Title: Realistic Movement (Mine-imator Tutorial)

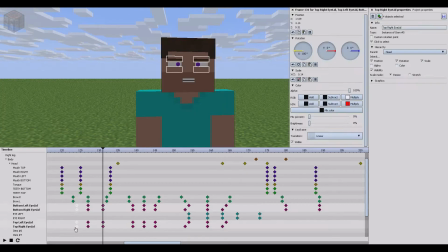[4:03]
So I would suggest if you were to control C and control V,
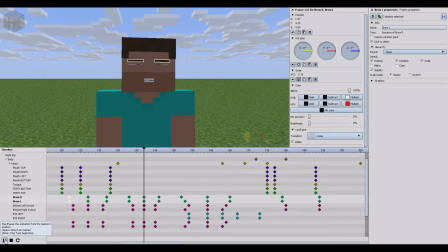[4:08]
I would suggest like making these like, oops, I could have done that all in one. Make these like longer and such, so you're doing a blink, do another blink, and you do another blink. So you get what I mean, right?
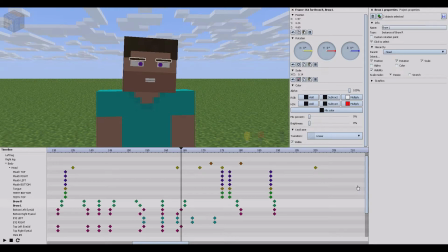[4:25]
All right, and then what we moved on after the eyebrows was getting the head movements and tracking the eyes. And this is something I don't see too many people do, but I have seen it done. When it's done right, it looks fantastic. You want this. This is exactly what you want.
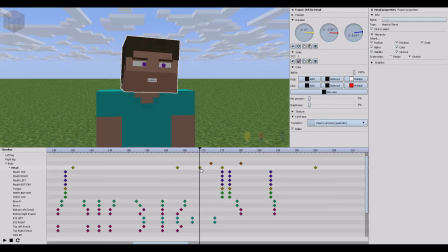[4:45]
Okay, so what we'll want to start with is the head moves slightly. Oh, something else I forgot to mention. The ease in, ease out. I use this on practically everything. Not really blinking. That stays linear. But the ease in, ease out for body movements, is head, arms,
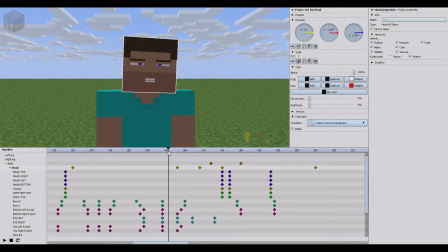[5:02]
torso, all that stuff, that is all ease in, ease out. It is the best, or at least for me, it's the best way to cheat, if anything, I would say. So, right, what we did was, we started out with, right, a couple of blinks, and then the head moved to here,
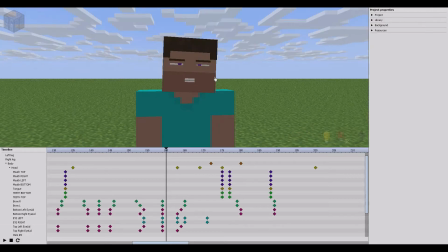[5:21]
as if Steve was seeing something. So, he went, oh, and then the eyes start moving, right? What really that should be, actually, is the eyes should be moving a lot sooner, because the eyes are normally the first thing to move. What we're doing is having the head naturally move, and then the eyes catch something.
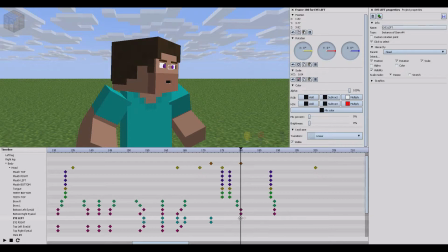[5:40]
And when the eyes catch something, what they should do is, when we get to here,
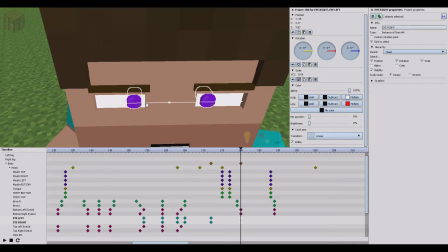[5:49]
we should have that lined up with that for the sake of the torso moving.
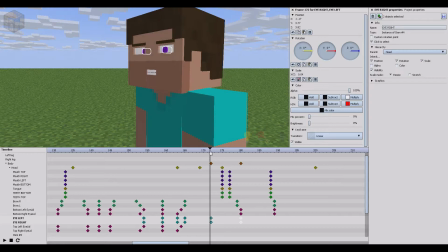[5:56]
And then when that gets to there, the eyes should be moving back into the center again, like so.
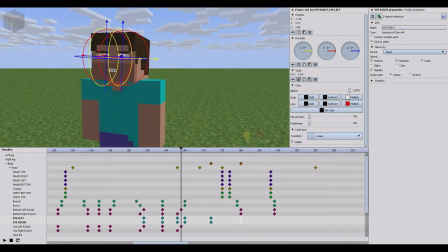[6:04]
Because, obviously, tracking, like if we look at it from here, the eyes move,
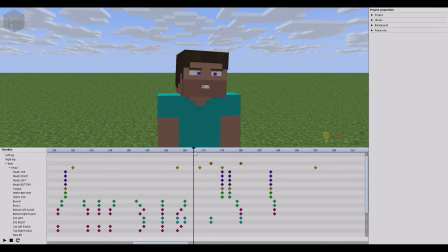[6:10]
they see something, and then they move into the middle to where your head's looking, obviously, because that's where you're going to be facing. Okay, so if we look at it from here, get rid of that. They see something, the move, the eyes track back. Now, there's an order of things, right?
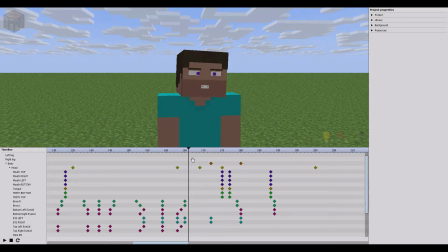[6:30]
The order of moving things when you are looking at things is eyes, head, then torso. And the reason that is, if you looked at anything in the room right now, the first thing you do is, the first thing you would do is your eyes would go to it, then your head, then your torso.
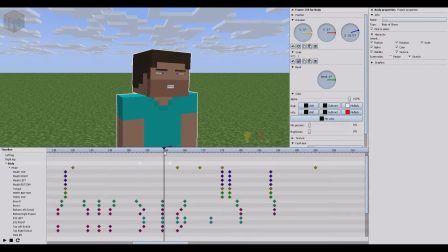[6:47]
It's as simple as that. It's a rule. To ignore it, it doesn't look right. If the torso went first, if put the torso here, so the torso moved, and then the head moved, it's kind of, well, why? The torso has no reason to move.
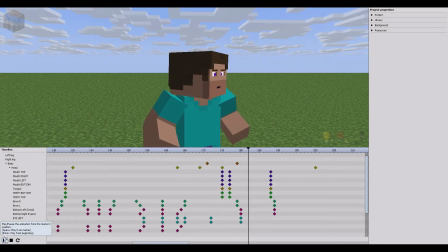[7:07]
When I say torso, I mean body, if people don't understand. I don't know if, was that back where I put it?
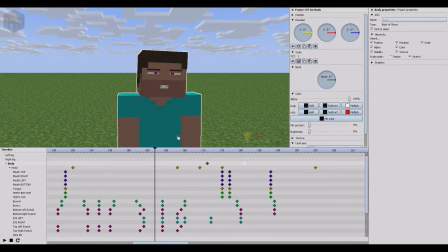[7:15]
I think it is. Yeah. Okay.
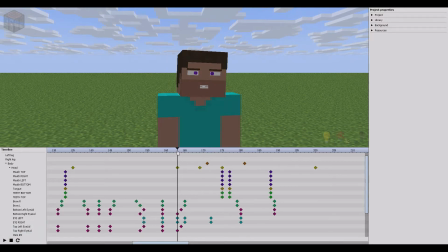[7:22]
So the reason that is, the torso seems to be a bit quick, actually. Okay. So the reason that is, like I say, is because your eyes obviously track it first, and your head being a smaller muscle will move to it to focus, and then the torso just follows naturally.
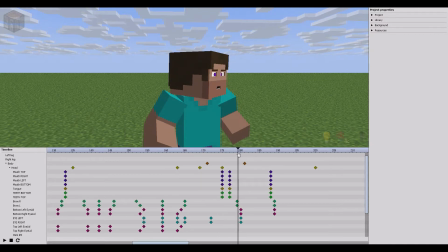[7:42]
And so you gotta remember that. So it's always eyes, head, torso. Eyes, head, torso. You got it? You're better. Right. Now we'll move on. So the head, torso, eyes, right? Then, like I say, it lines up.
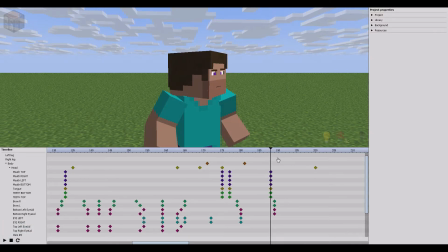[7:56]
Now, what I did at this point was I thought, oh, I'll just put like a little shocked face and make him look like he's just seen something.
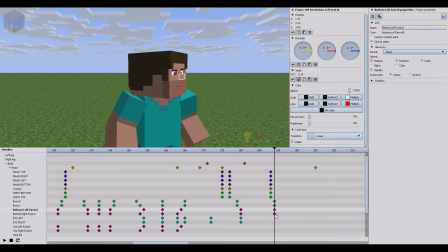[8:04]
Oh. And now he looks a bit confused.